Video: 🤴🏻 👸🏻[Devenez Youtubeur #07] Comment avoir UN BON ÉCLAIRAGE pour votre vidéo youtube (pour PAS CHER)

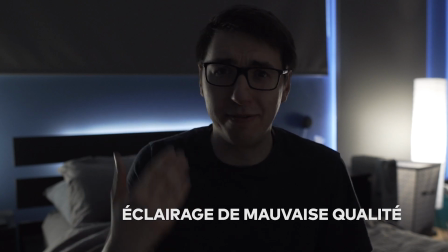A la fin de cette vidéo,
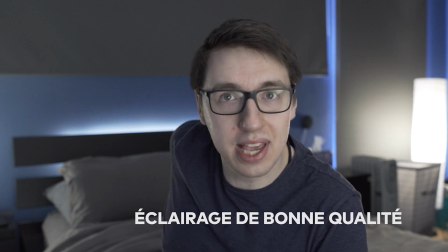vous découvrirez de très bons conseils pour améliorer l'éclairage de vos vidéos avec un équipement à petit budget que vous pouvez trouver chez vous.
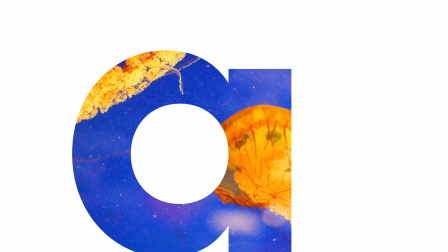Restez avec nous ! Salut tout le monde, vous êtes avec Jonathan de Wondershare Filmora, ici pour vous aider dans vos projets de montage vidéo.
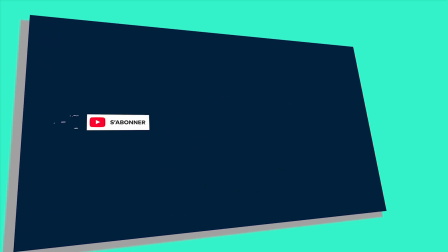Avant de commencer, assurez-vous de liker cette vidéo, de vous abonner à notre chaîne et de cliquer sur cette petite cloche de notification pour plus de tutos comme celui-ci.
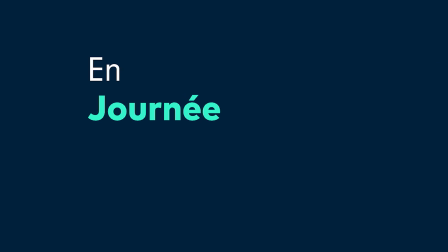Parfait, c'est parti pour la config numéro 1. Premièrement, éclairage en journée.
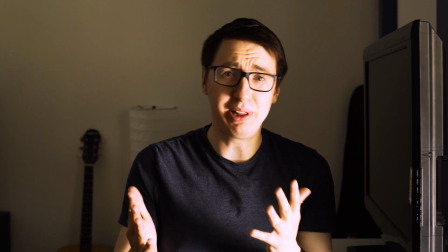Alors, disons que vous êtes dans une pièce où la lumière du jour entre par votre fenêtre, comme cette scène de Journey juste ici.
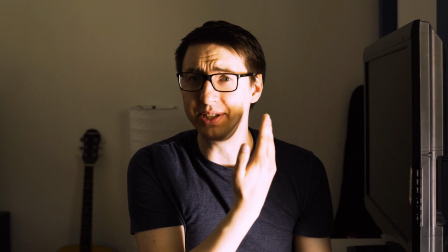Pas besoin d'être ingénique de l'éclairage pour se rendre compte que ça ne va pas du tout.
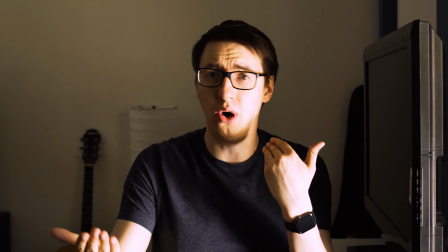Vous avez des ombres horribles, une sursaturation des couleurs sur la partie gauche de son visage, bref, pas terrible.
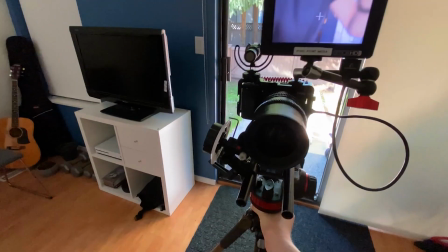Corrigeons ce problème. Alors, je recommande de placer votre caméra entre vous et la fenêtre.
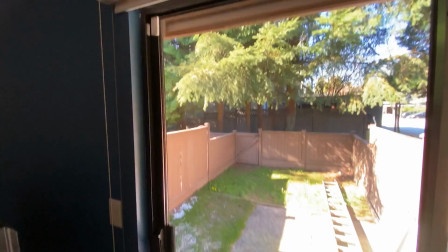Si la lumière directe du soleil pénètre dans votre pièce,
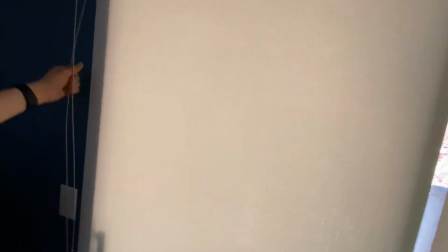je vous recommande d'essayer de fermer vos stores ou rideaux pour atténuer l'éclairage trop dur des rayons du soleil.
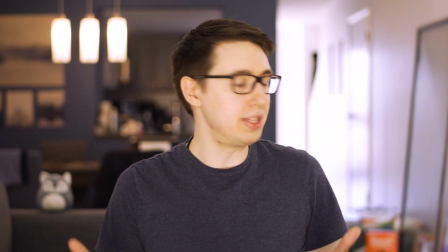Donc voici à quoi ressemble la configuration de Johnny. Pas d'ombre, éclairage uniforme, il ressort de l'arrière-plan, beaucoup mieux.
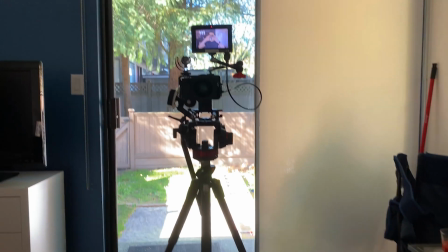La seule vraie source de lumière qui est utilisée ici provient de la fenêtre du fond.
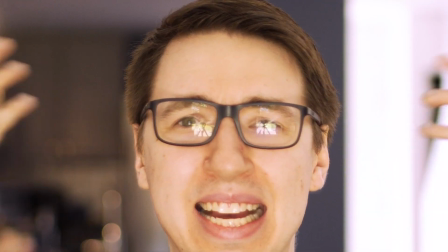Bon, peut-être que la seule chose bizarre concerne le reflet dans les lunettes, mais c'est quand même difficile de contourner ce souci.
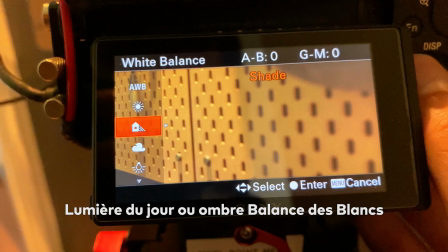Un autre conseil important est de régler votre balance des blancs sur lumière du jour ou ombre,
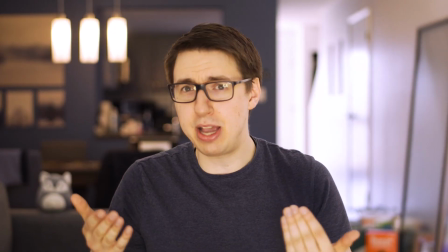cela permettra aux couleurs d'apparaître correctement à l'écran.
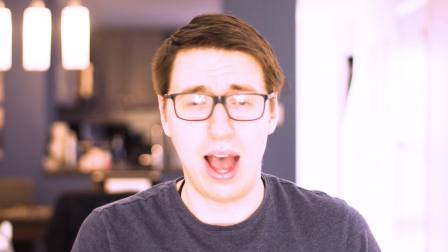En dehors de cela, assurez-vous de ne pas être surexposé, surtout si vous êtes tout blanc en mode caché d'aspirine comme John.
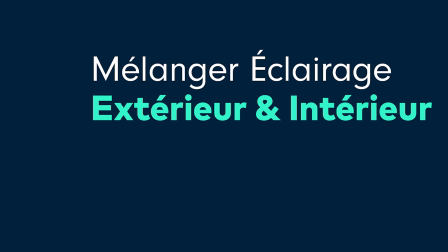Deuxième astuce, mélangez éclairage d'extérieur et d'intérieur ensemble.
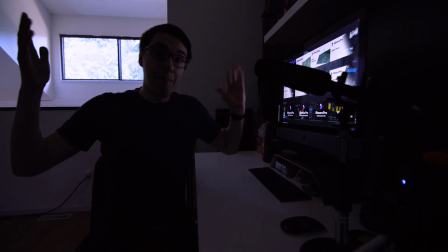Que se passe-t-il si vous êtes dans une pièce où il n'y a pas beaucoup de lumière ? Bon, eh bien c'est le cas de ce studio.
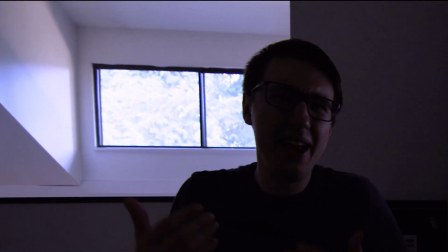Comme vous pouvez le voir, il y a une fenêtre à l'arrière, mais elle n'aide pas beaucoup pour l'éclairage.
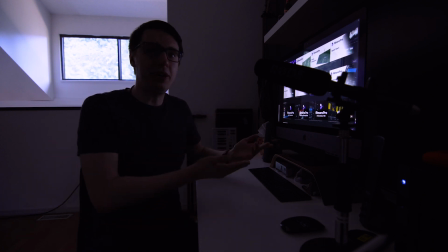Dans ce cas précis, nous souhaitons aussi filmer l'ordinateur ici, donc quelle est la configuration que nous pourrions utiliser pour l'éclairage de cet espace.
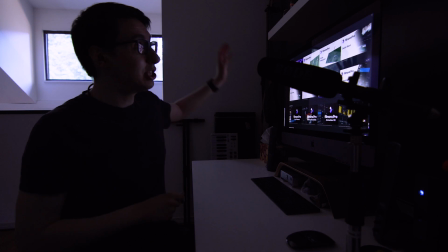Alors nous pouvons utiliser ce projecteur au-dessus de cette guitare basse,
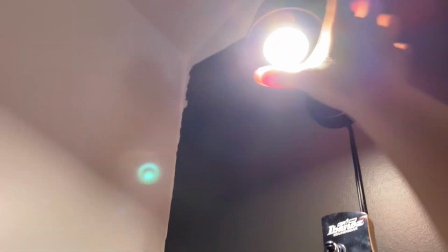nous pouvons l'incliner pour qu'il soit dirigé vers la tête de Johnny, et si la lumière est allumée, cela ressemble à ceci.
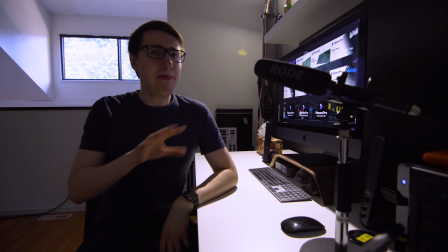Ah, enfin, mieux ! Nous avons donc un peu plus de lumière ici, mais on ne peut toujours pas voir son visage.
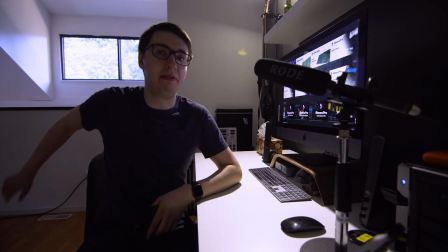Comment allons-nous résoudre ce problème ?
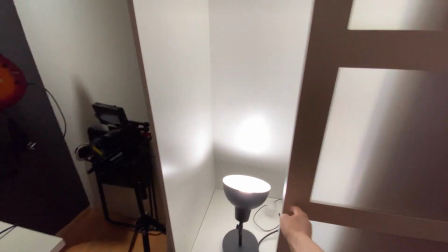Bon, nous avons ce petit placard dans lequel nous pouvons mettre une lampe, et et nous pouvons en quelque sorte l'utiliser comme une boîte à lumière.
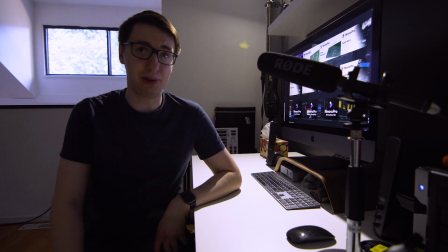Mais si vous n'avez pas ce style de placard dans votre chambre, il existe une solution encore plus simple.
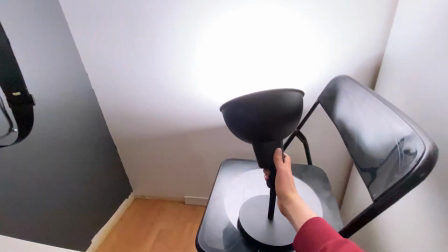Prenez une lampe de bureau possédant une ampoule blanche qui imite la lumière du jour. Dirigez-la vers le mur et boum !
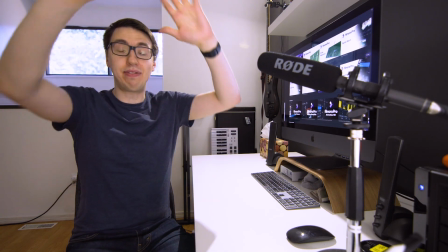Vous avez votre lumière tamisée. Voici à quoi ça ressemble maintenant.
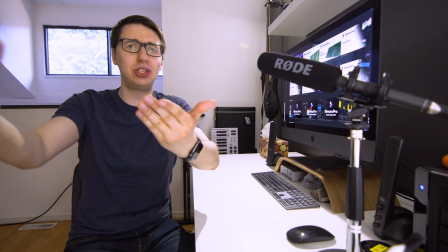Nous avons tout bien éclairé uniformément, et Johnny est toujours en fondu avec l'arrière-plan, mais cette fois,
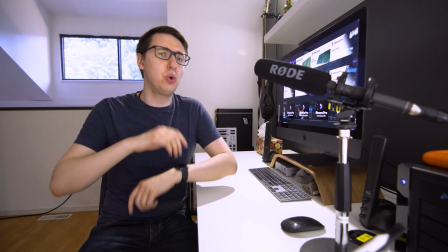il est éclairé de manière bien uniforme, avec un éclairage bien talisé.
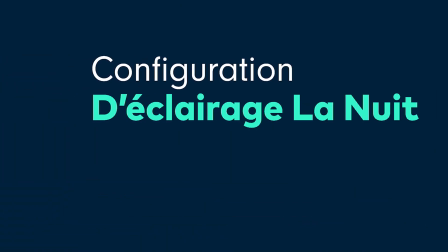Troisième astuce, configuration d'éclairage la nuit.
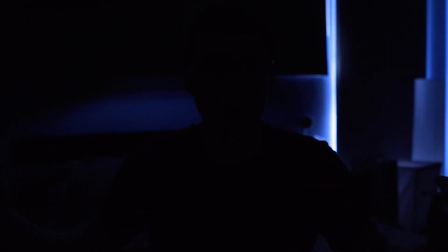Vous avez donc une belle pièce sombre, il n'y a pas beaucoup de lumière du jour qui entre et allumer les lumières artificielles dans la pièce n'est pas super utile non plus.
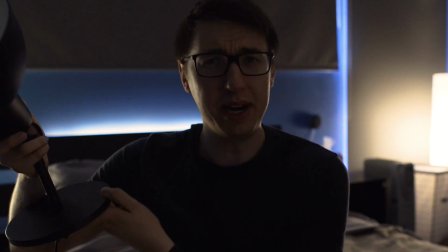Johnny n'a pas beaucoup de lumière qui lui éclaire le visage,
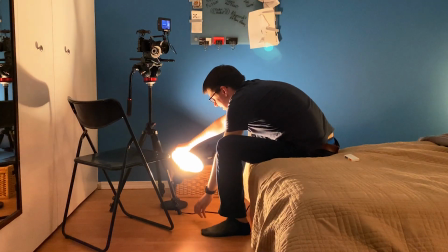nous pourrions utiliser une autre source de lumière comme cette lampe de bureau mais en la posant par terre… Ouais,
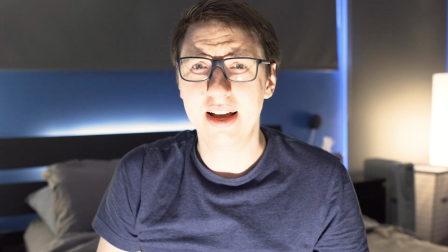parfait pour se raconter des histoires terrifiantes, mais pour le reste, c'est quand même pas terrible.
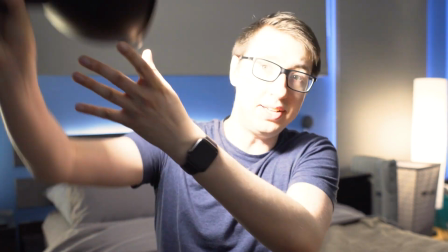Donc, une solution plus simple serait de prendre cette lampe de bureau et de
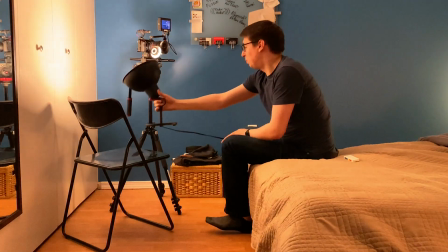diriger sa source de lumière en direction du plafond ou du mur derrière la caméra.
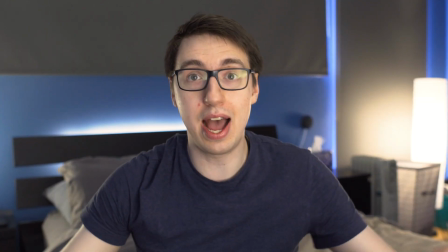Et... Tadam !